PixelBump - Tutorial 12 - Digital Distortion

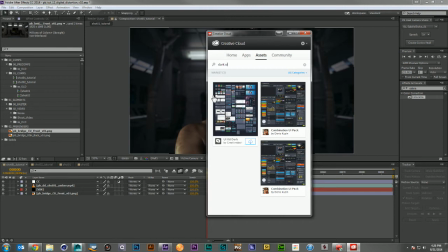1238s
I knew they weren't going to be in focus. I knew you weren't going to be able to see the detail on them because a lot of them are for shopping buttons and for news feeds and for Twitter feeds. But I knew just the shape was going to be really nice. There was a lot of nice color, and I thought that would work really well.
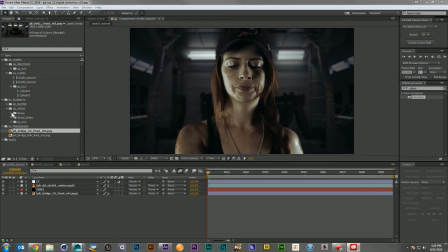1256s
So I downloaded that, brought it into Photoshop, deleted out a bunch of the things I didn't want, and then I
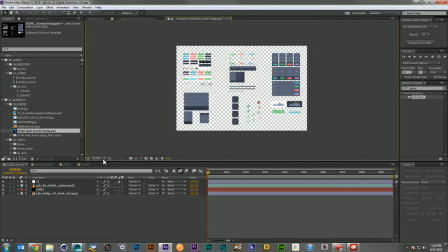1266s
take a second here, and then I spaced them so that you could, so you can see here the
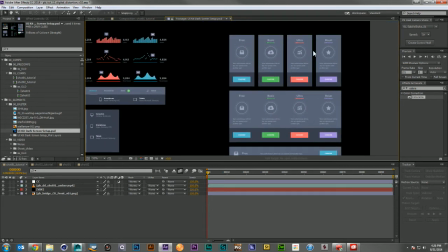1275s
some of the look here. Yeah, different levels of subscriptions, but I like these little graphs and things.
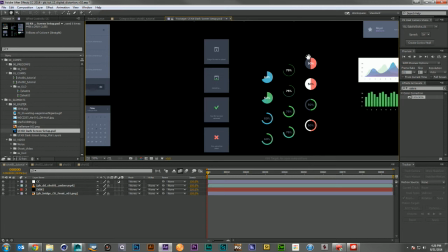1284s
I thought those were a lot of fun. These little pie charts, those were nice.
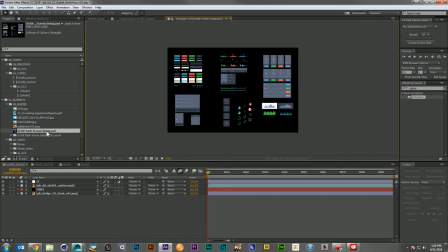1289s
So I took that and I dropped it into my scene just above Amber's head.
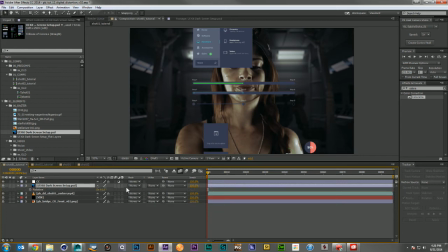1297s
And then I rotated it in 3D space on the y-axis 180 degrees because we would be looking at it from the back.
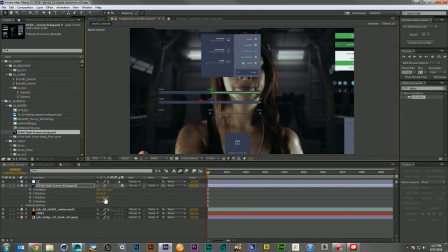1307s
And then I took it and I scaled it up a little, I set it in Z space to be a bit closer to us.
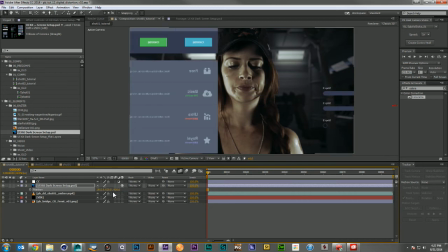1316s
And then I wanted to find a nice spot where we get to see some of this,
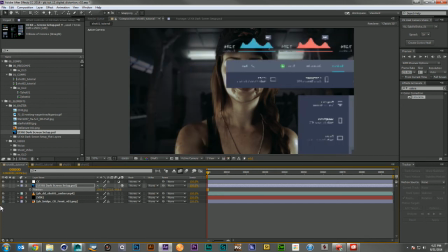1322s
but not so much that we would lose Amber's face, which is the really important part.
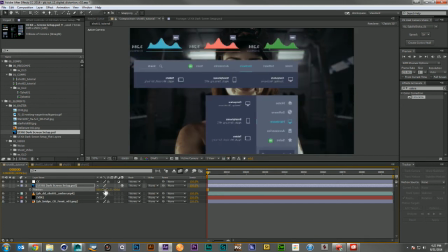1328s
We want to see what she's seeing.
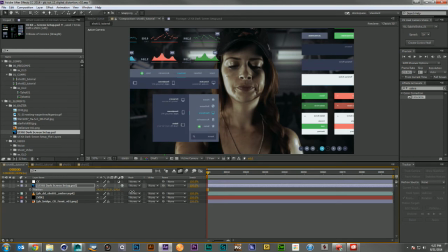1331s
So let's play with that a little bit until we have a nice space for her to look through.
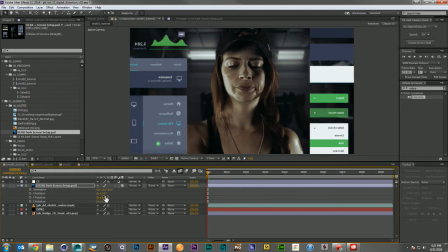1340s
Something like that looks pretty good. And then I'm going to go ahead and I'm going to take its X rotation and kind of set it back just a little bit. I wanted these screens to be at a little bit of an angle. And then to kind of enhance the holographic look of them,
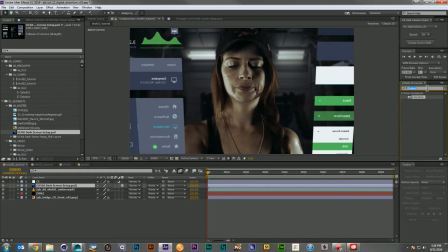1357s
I came in and I used a hue saturation effect and I just colorized each one of them. And this one will make a nice red. This next one will make
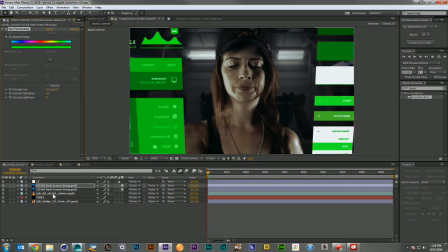1377s
a green. There we go. And the last one I'm going to make blue. And now by setting these up in 3D space to offset each other, what I can do is create a more depth illusion.
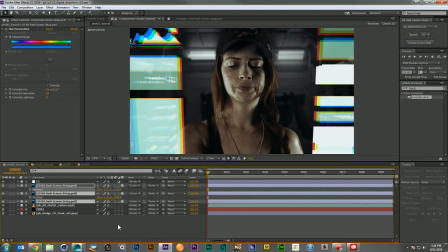1397s
And now if I set all of these guys to screen, we start to get the feeling that we're looking through several layers of something. And the last thing I'm gonna do is add a glow to each layer and a camera blur,
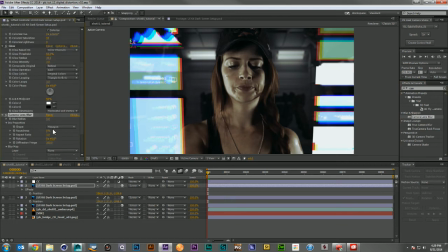1418s
camera lens blur to each layer. So each one of these, maybe, yeah, five looks pretty decent. Now let's put that blur in front. There we go. And let's solo this guy.
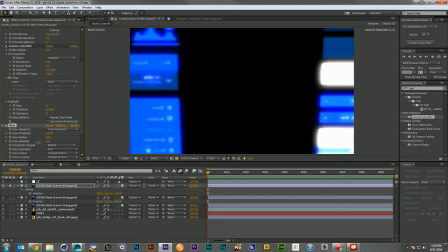1435s
I just want it to feel like it's giving off a bit of light. It doesn't have to be super intense because we're going to combine a bunch of effects here. So let's grab that guy and we'll put it on the others.
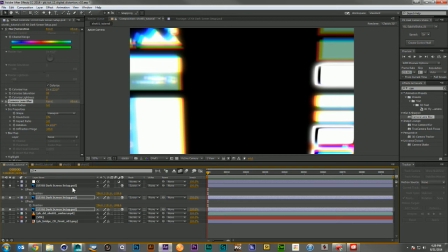1450s
And there we go. Now we're starting to get a nice look. I think they're a little too far away from each other. So I'm going to bring them in just a little bit.
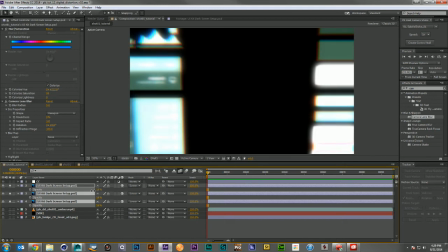1464s
And let's go ahead and bring down each of their transparencies. So we're just getting a little overly bright everywhere. Because we're getting just a little overly bright everywhere, and I don't want this to completely wash out.
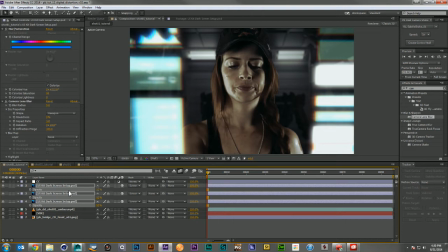1482s
But there we go. Now we're starting to see a nice little holographic effect.